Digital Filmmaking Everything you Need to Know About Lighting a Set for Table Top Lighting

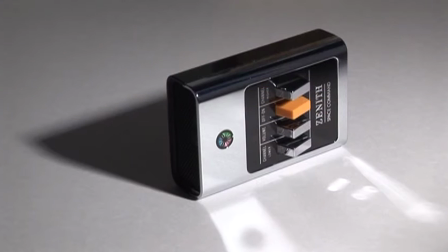496s
This is in stark contrast to where we started off with just one hard light source and no reflectors. Notice how drab and lifeless this image now seems compared to our new one. Now let's not rest on our laurels, let's see what else we can do.
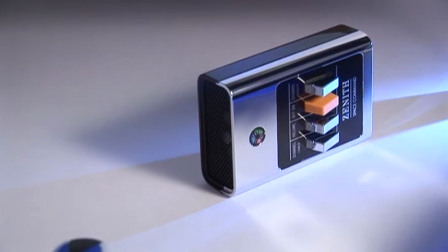508s
We're going to bring in an LED flashlight on the top right hand side of the frame to try to manipulate the background.
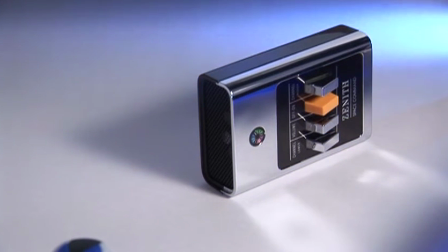513s
This is going to help separate the remote control from the background by making the background more blue and also more bright.
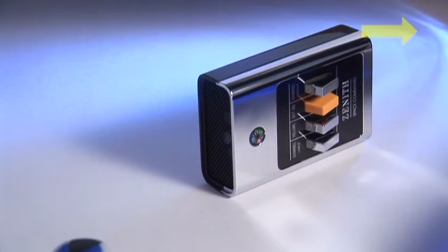519s
We thought it would look even more futuristic if you could actually see the striations in the lens of the flashlight. It also breaks up the background and makes it even more interesting. So now that we've added some color effects lights and a background light, it's time to add a rim light.
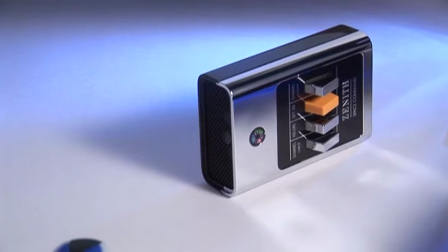532s
We're going to use another flashlight that's sitting in a flashlight holder with legs that allow us to position it anywhere we like. Now you're going to see how this rim light from the top right hand side of the frame is going to bring up the logo and make it even more bright. This is going to draw more attention to it so that the first thing that you see when you look at this frame is the Zenith logo.
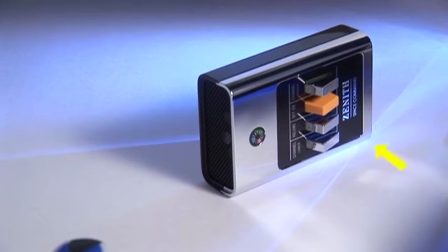550s
We also found out that if we lower the light a little bit, we can get a very nice reflection off the bottom right hand side of the remote control. This gives it even more futuristic elegance.
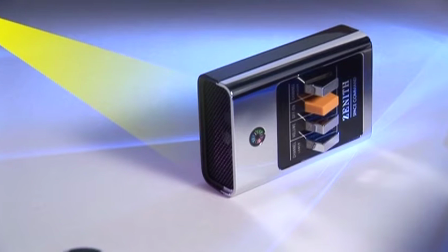559s
Now we also decided that we're going to bring in another rim light from the top left hand side of the frame to highlight the grill work along the front of the remote control. But we also wanted to use a different color at this time. From the first moment I saw this particular remote control, it reminded me of an old phaser from Star Trek. So I wanted to make it feel like it's emitting some kind of red light from the front.
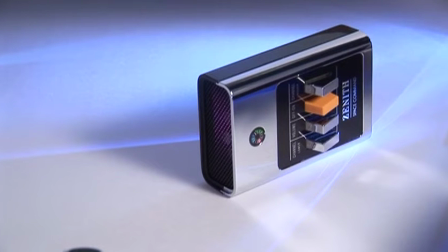578s
So I used a 1-watt LED flashlight with a magenta gel on it to create that kind of a look. However, I noticed that the white area in the front of the frame on the bottom left hand side was just drawing too much attention to itself and not enough attention to the logo on the back.
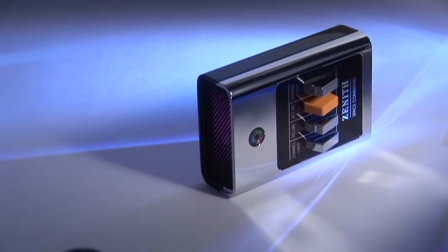593s
So I introduced a black card on the left side of the key light, which is the right side of the frame, to cut some of that light off of the left hand side of the frame.
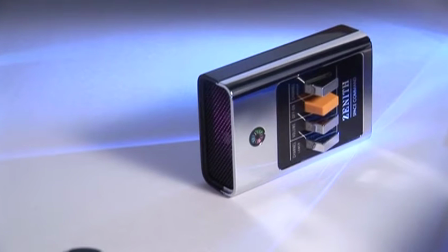600s
So now let's look at it before and after. This is before the flag. You notice how there's a lot of light on the left hand side of the frame, and that area of white is getting a lot of attention.
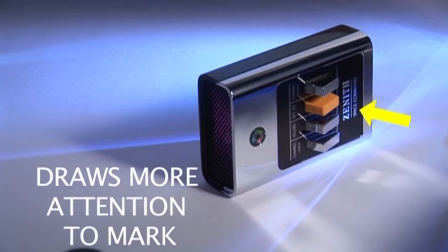609s
But after we put in the flag, it draws more attention to the manufacturer's mark and less to the white area on the front left hand side of the frame. So now it's time to add a red light to the front of the remote control to make it look even more like a phaser.
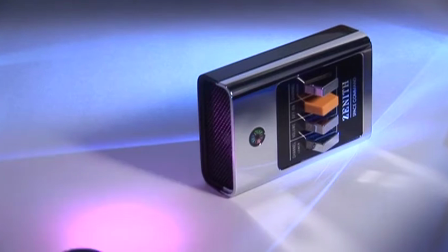621s
We're going to add the xenon flashlight with a red gel on the front. Notice when we look at the spot that it makes that it just doesn't have enough saturation in it.
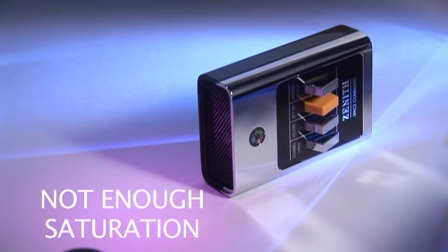629s
The best way to counter that is to double up on the gel. So we're going to add one more layer of gel, and this is the result that we get.
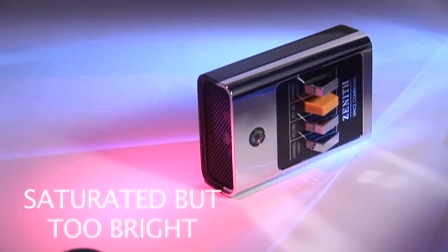636s
So now we've reached the right saturation, but it's too bright. The reason that it's too bright is because there's too much overall light hitting the object.
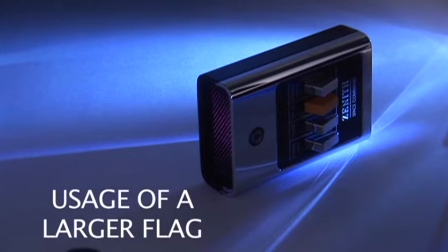643s
The easiest way to fix that is to either dim the light source down or use a larger flag. We don't want to dim the light source down because we like what it's doing to the rest of the object.
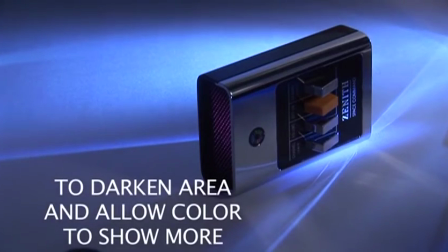651s
What we want to do is just use a larger flag when we darken a specific area and allow color to show more.
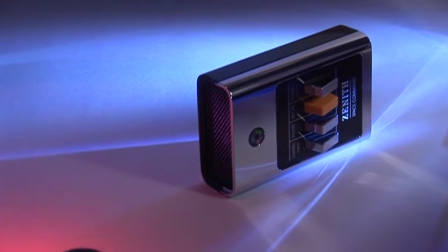657s
So now let's see what happens when we bring in that flashlight. Notice how much more saturated it is.
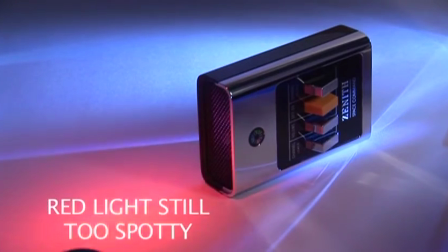662s
However, it's still a little bit too spotty. It's very red, but it's a little bit too spotty. And the surefire cure for that is to add some diffusion.
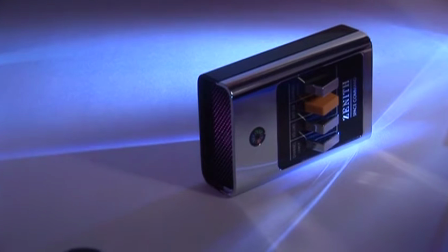668s
So we're going to take the flashlight out, put some diffusion on the flashlight directly, and bring it right back in.
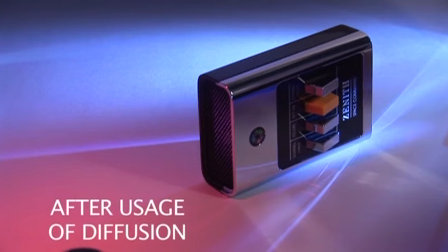674s
Now that we've added some diffusion, it doesn't feel like it's challenging the back of the remote for attention. It just feels like there's a red light being emitted from that flashlight, and it looks great. Now it's time to take a look at the wide shot and see exactly what we just did.
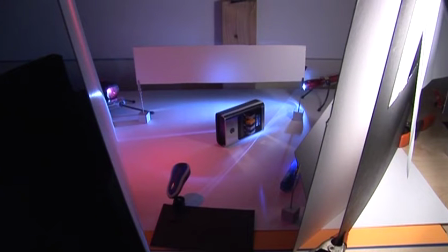686s
As you can see, the parts that we used are extremely affordable pieces of equipment. We just used basic black cardstock, we used flashlights, LED lights, and that's pretty much it. There's really nothing much more to it. In fact, everything that you see in front of you, including the lights and the LED lights, cost less than $100.
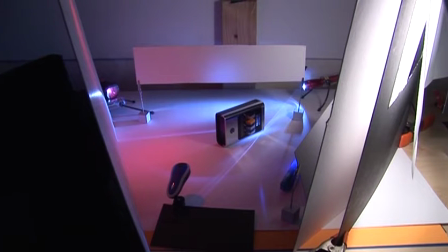702s
So let's start taking away some lights and see what we did. Let's take away the red light first. This is the one that was creating the illusion of the light coming from the phaser.
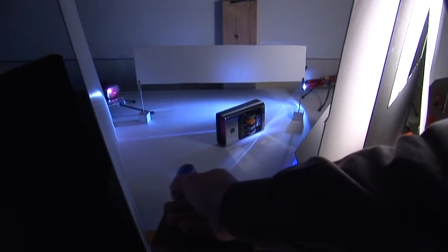710s
Now we're going to turn off the blue light that was reflecting into the black side of the remote control. And there it goes. You can see how it was reflecting into that white card directly behind it.
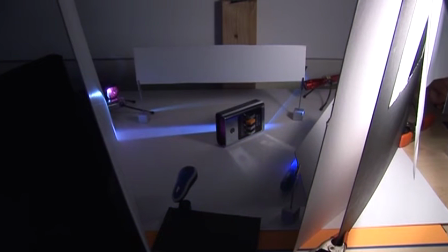719s
Now we're going to take away the background light, which was making those striations on the background. Now we're going to turn off the logo light, which was the rim light coming in from the back right hand side. You can see the spot right there as we show you the light and where its position is. You can also see that there are so many other positions you could have had it at that would create whole different kinds of looks.
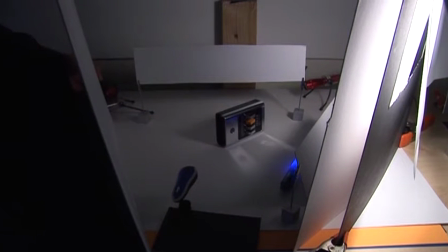736s
Now we're going to turn off the red rim light from the back left hand side that was making the red pattern on the grill.